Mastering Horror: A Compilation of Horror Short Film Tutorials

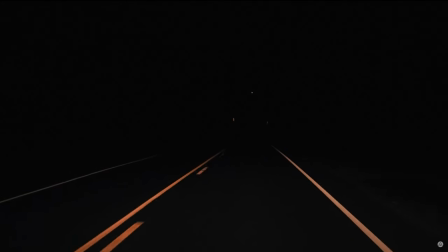Thank you guys so much for watching this video. Please check me out at ryankempfilms.com.
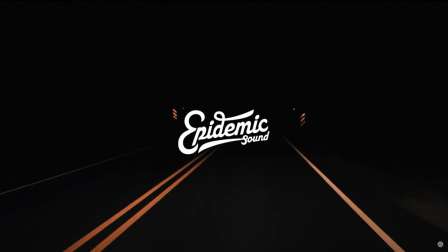Check out the YouTube channel. Big thanks to Epidemic Sound for sponsoring this video and providing me with an epic,
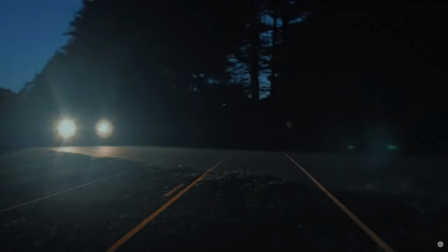epic collection of music and sound effects that I used in the film.
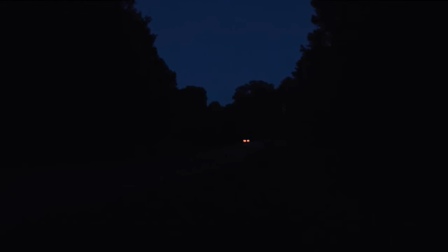It was absolutely phenomenal. And The Worst of Fears would have been half the film that it is today without all those awesome sound effects and the music especially.
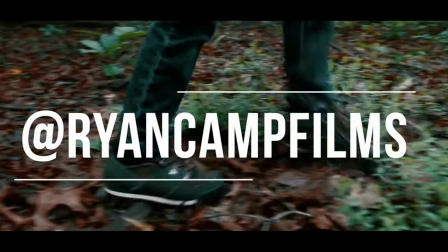How can we create suspense in our films? First, let's take a look at the definition of suspense.
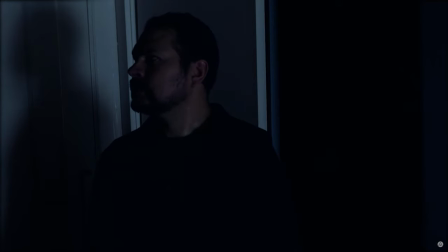Suspense can be defined as a state or feeling of excited or anxious uncertainty about what may happen.
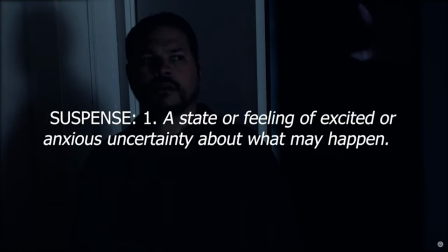And in the works of fiction, it's defined as
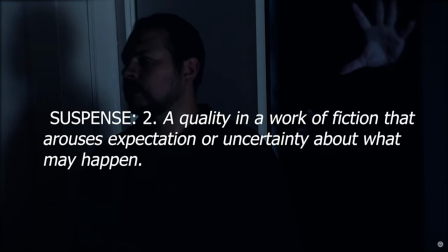a quality in a work of fiction that arouses expectation or uncertainty about what may happen.
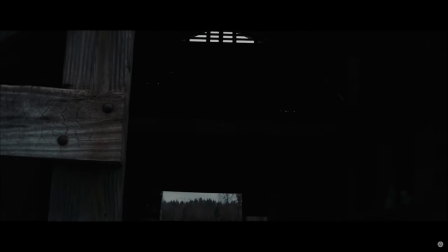So basically, it's the tension of waiting for something that may happen. Suspense is a great tool that filmmakers can utilize to create excitement, fear, and add entertainment value to their work.
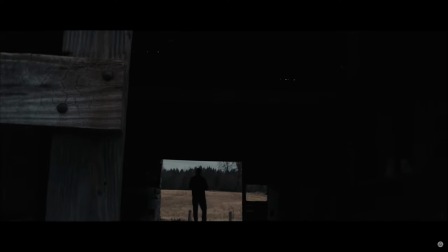Whether you're creating a horror film or just an action thriller, creating suspense is an important part of the filmmaker's arsenal.
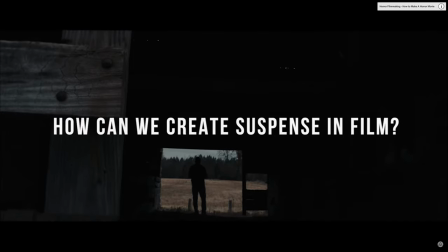But how can we create suspense in our films?
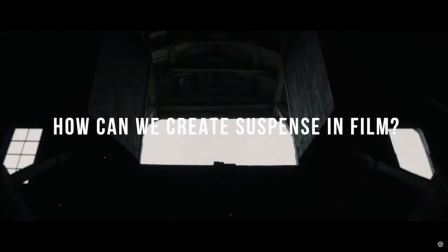Let's first take a look at how to create suspense in a fundamental way in our stories.
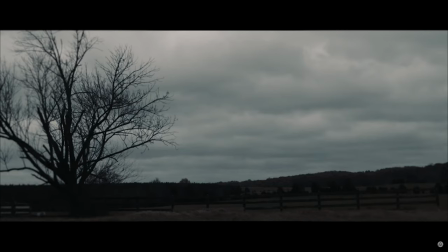And then we'll take a look at other tools we can use to layer on top of that and make it work for an audio-visual medium.
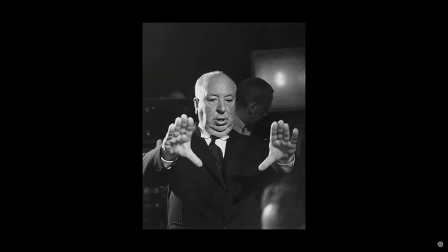Alfred Hitchcock is arguably the master of suspense in cinema. Let's hear what he has to say on the matter, and then we'll go from there.
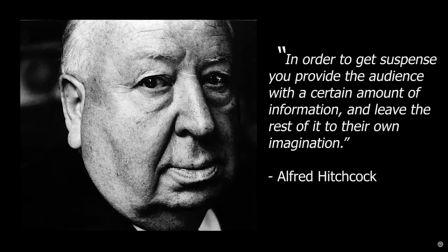In order to get suspense, you provide the audience with a certain amount of information and leave the rest of it to their own imagination.
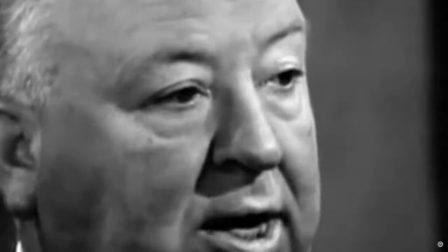According to Hitchcock,
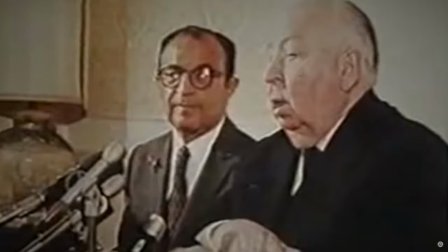suspense can be created when we give the audience information that might be unknown to a few or all of the characters on screen.
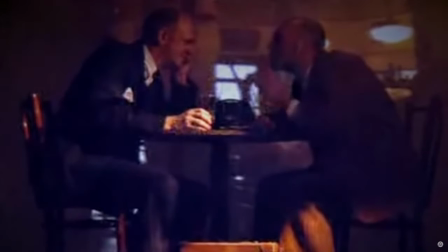Hitchcock further illustrates this point by saying that suspense is like two people sitting at a table discussing football.
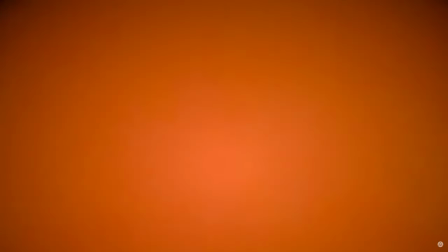But a bomb unknown to the audience is under the table. The bomb goes off, killing both people at the table.
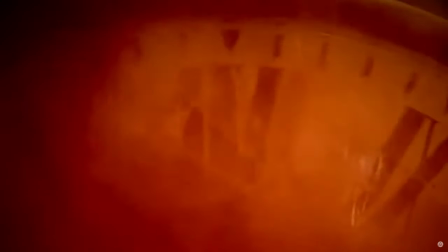While the audience was provided a few seconds of shock to this event,
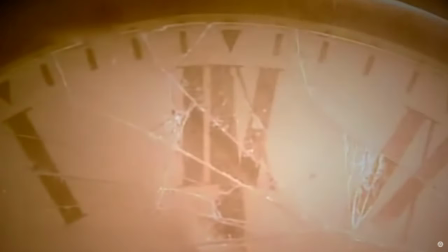no suspense was created because they had no previous knowledge that the bomb even existed.
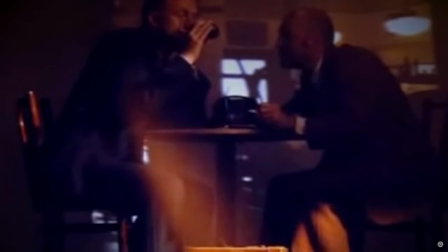They didn't see it coming. Knowledge and information is the key.
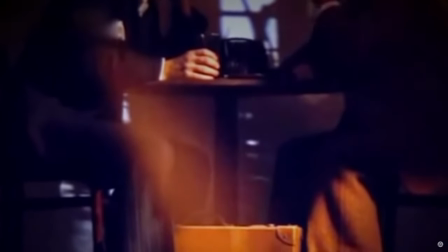Now, if we play the same scene again, this time giving the audience previous knowledge of the bomb under the table,
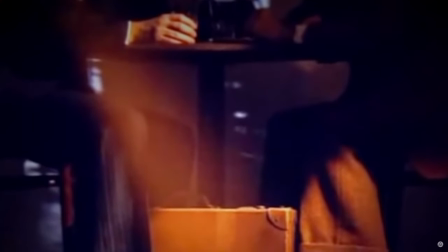we can have the people sitting at the table talking about football, dragging out the conversation,
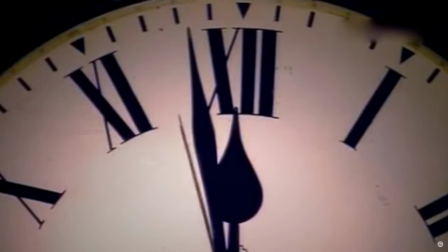and make the audience squirm with anticipation. Then we can even subvert expectation.
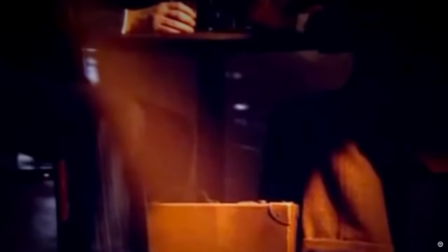The bomb never goes off. We relieve them of their stress and tension.
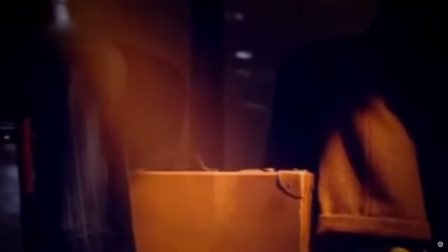So we can deduce that a simple way to create suspense is to give the audience information,
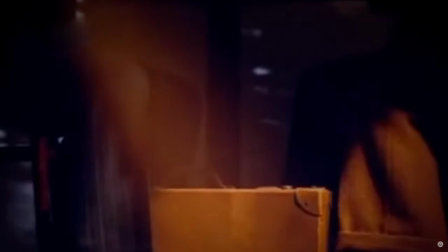leading them to think that something will or could happen, foreshadowing things to come.
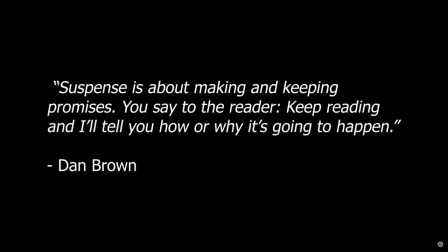Author Dan Brown says that suspense is about making and keeping promises. You say to the reader, "Keep reading and I'll tell you how or why it's going to happen."
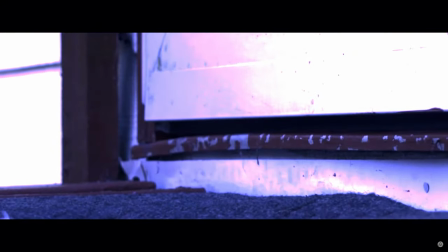We can create suspense at the story level by making promises to our audience, things that they know will eventually come to pass.
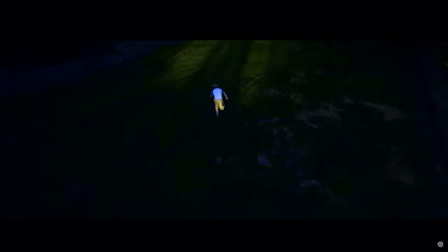We can drag out the tension of suspense by waiting until the last minute to finally deliver on that promise,
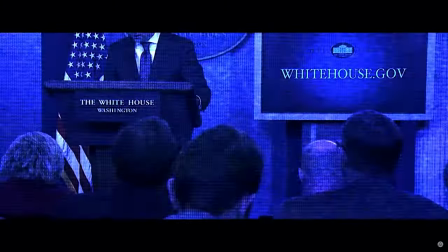sprinkling little teases throughout that the promise will be fulfilled much earlier.
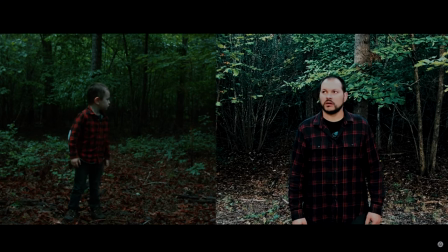We can also create parallel plot lines in our stories, having two or more characters that are connected in some way,
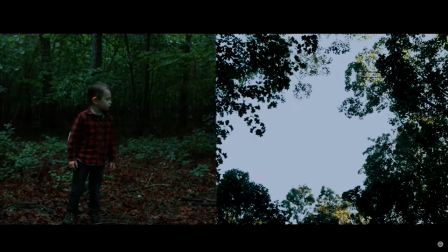heading on a collision course towards one another.
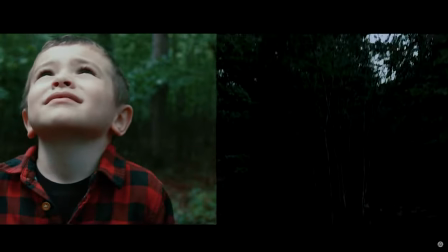As the audience, we know at some point, going by the information that we've been given, that the characters will intersect with one another at some point.